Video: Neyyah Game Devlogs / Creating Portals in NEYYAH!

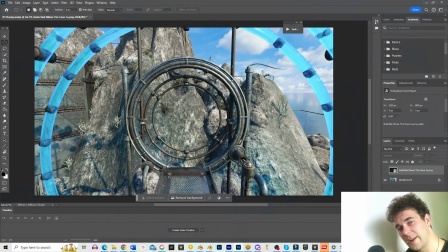Hey guys, it's Aaron Guineau here from Defyriati Entertainment. It's been a while since I've done a devlog, I've been developing various parts of the game, spending a lot of time in the development process on various aspects of sound design and currently visual design as well,
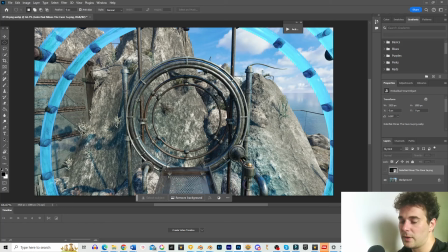so various VFX that are being put into the game. So I've been doing the VFX recently, including portal effects for the game, they've been going really well and I thought today it'd be really cool just to show you how I actually go about that process so you see from how I start the the effect all the way through to how it actually
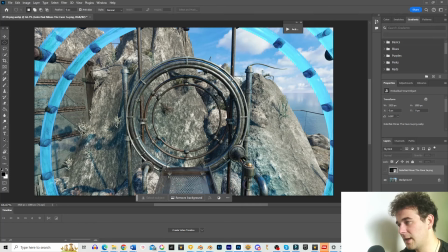looks within the game so in front of me here is one of the open portals within the game and this is going to be showing the location that you can go into once you've activated it so what I've got here above the the main image here is actually the image of the area
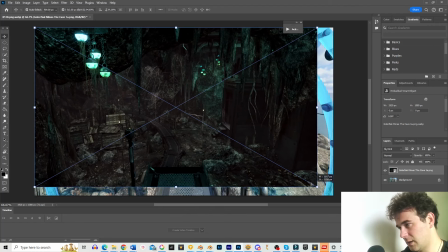the location that the portal leads to and this is basically what we want to see within the open portal and
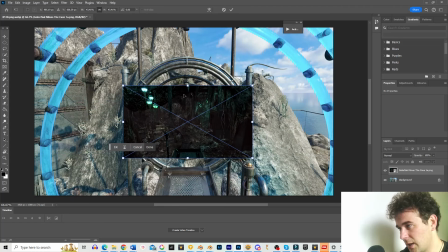there's various different effects that need to be added on top of that as well if I put the image here and fill it up within the actual heap itself this is how big I want the image to be Photoshop as well as the actual color of the the the coloration of the world the the tone and the various tones and the style of the game,
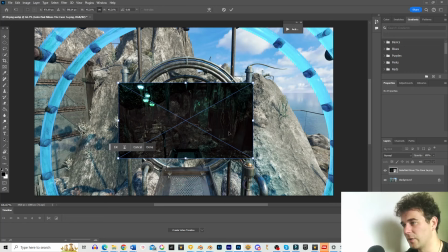Photoshop plays a big part in that. So not only for visual effects like these but for general effects over the entire game,
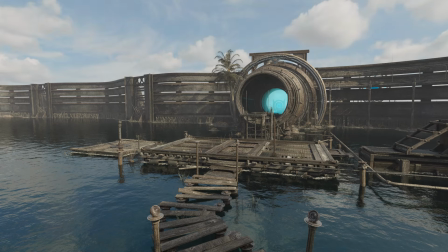especially the rendered images and the background here for example, Photoshop comes in very useful.
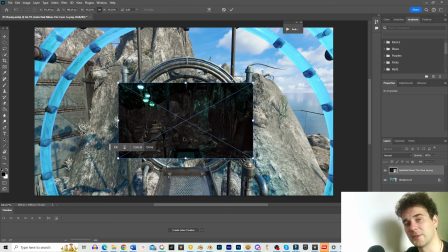So it's great being able to use it for this kind of thing as well. I'll go about 70% on the opacity and that way I can actually see where the ellipse needs to be drawn this is going to cut out the
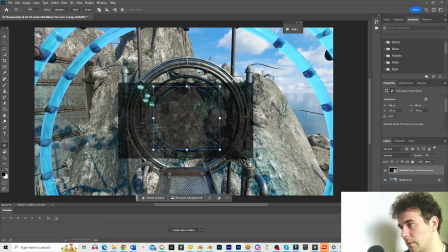actual image itself so then we'll only see the location within the hoop that's cool I can then go to the
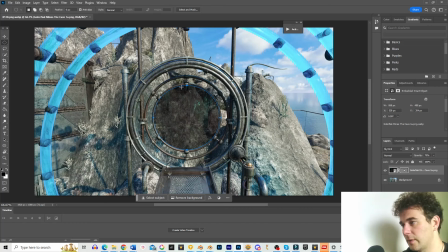layer the vector mask and cut it out using the current path which is selected on the image there so now I can come out this and bring that up to 100 if I want to and that fills up the entire hoop there so now I've got a really cool window into the world
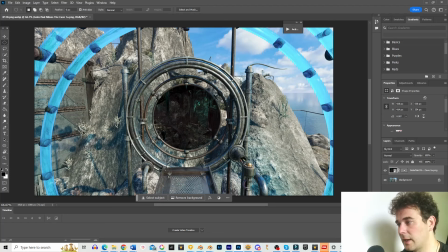showing everything inside it and basically showing the location that we'll be going to once you click and then traverse and that's a different kind of effect which I'll be going through today as well so now what I want to do is add effects to this image to make it look less like the image
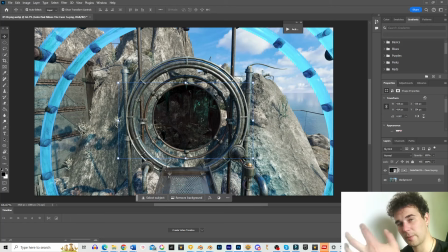of the location that you're going into so it actually feels like it's coming through to the player through like a portal so I'm gonna
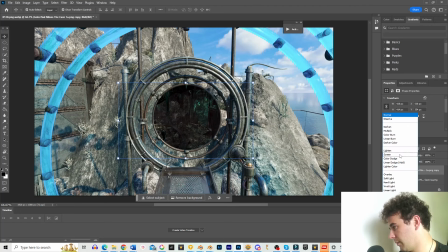add a duplicate layer and on top of that I'm gonna go to hard light set
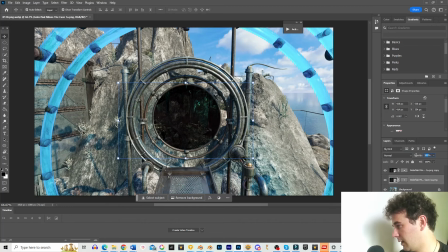this to about 50% and the normal layer to about 73 so now we've got that set up I'm going to add a another layer which is basically going to be like a plasma texture this is also
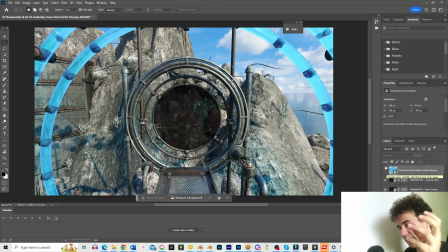taken from one of my other portals that I have set up for the game and there's various different ports within Nia and they will have different names and different uses and backgrounds and everything and you can actually find that out within the game itself this particular port is called a Pelorium portal and
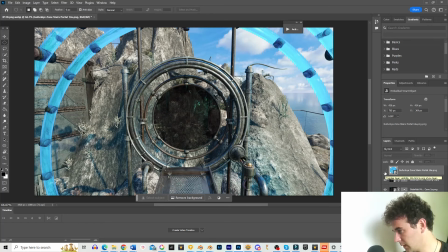traverses the player to specific places within the game that are targeted for those kinds of portals but adding this effect here
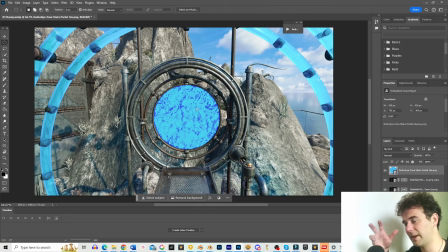just basically gives the look of everything more of a plasma-like portal feel rather than just seeing the location on the other side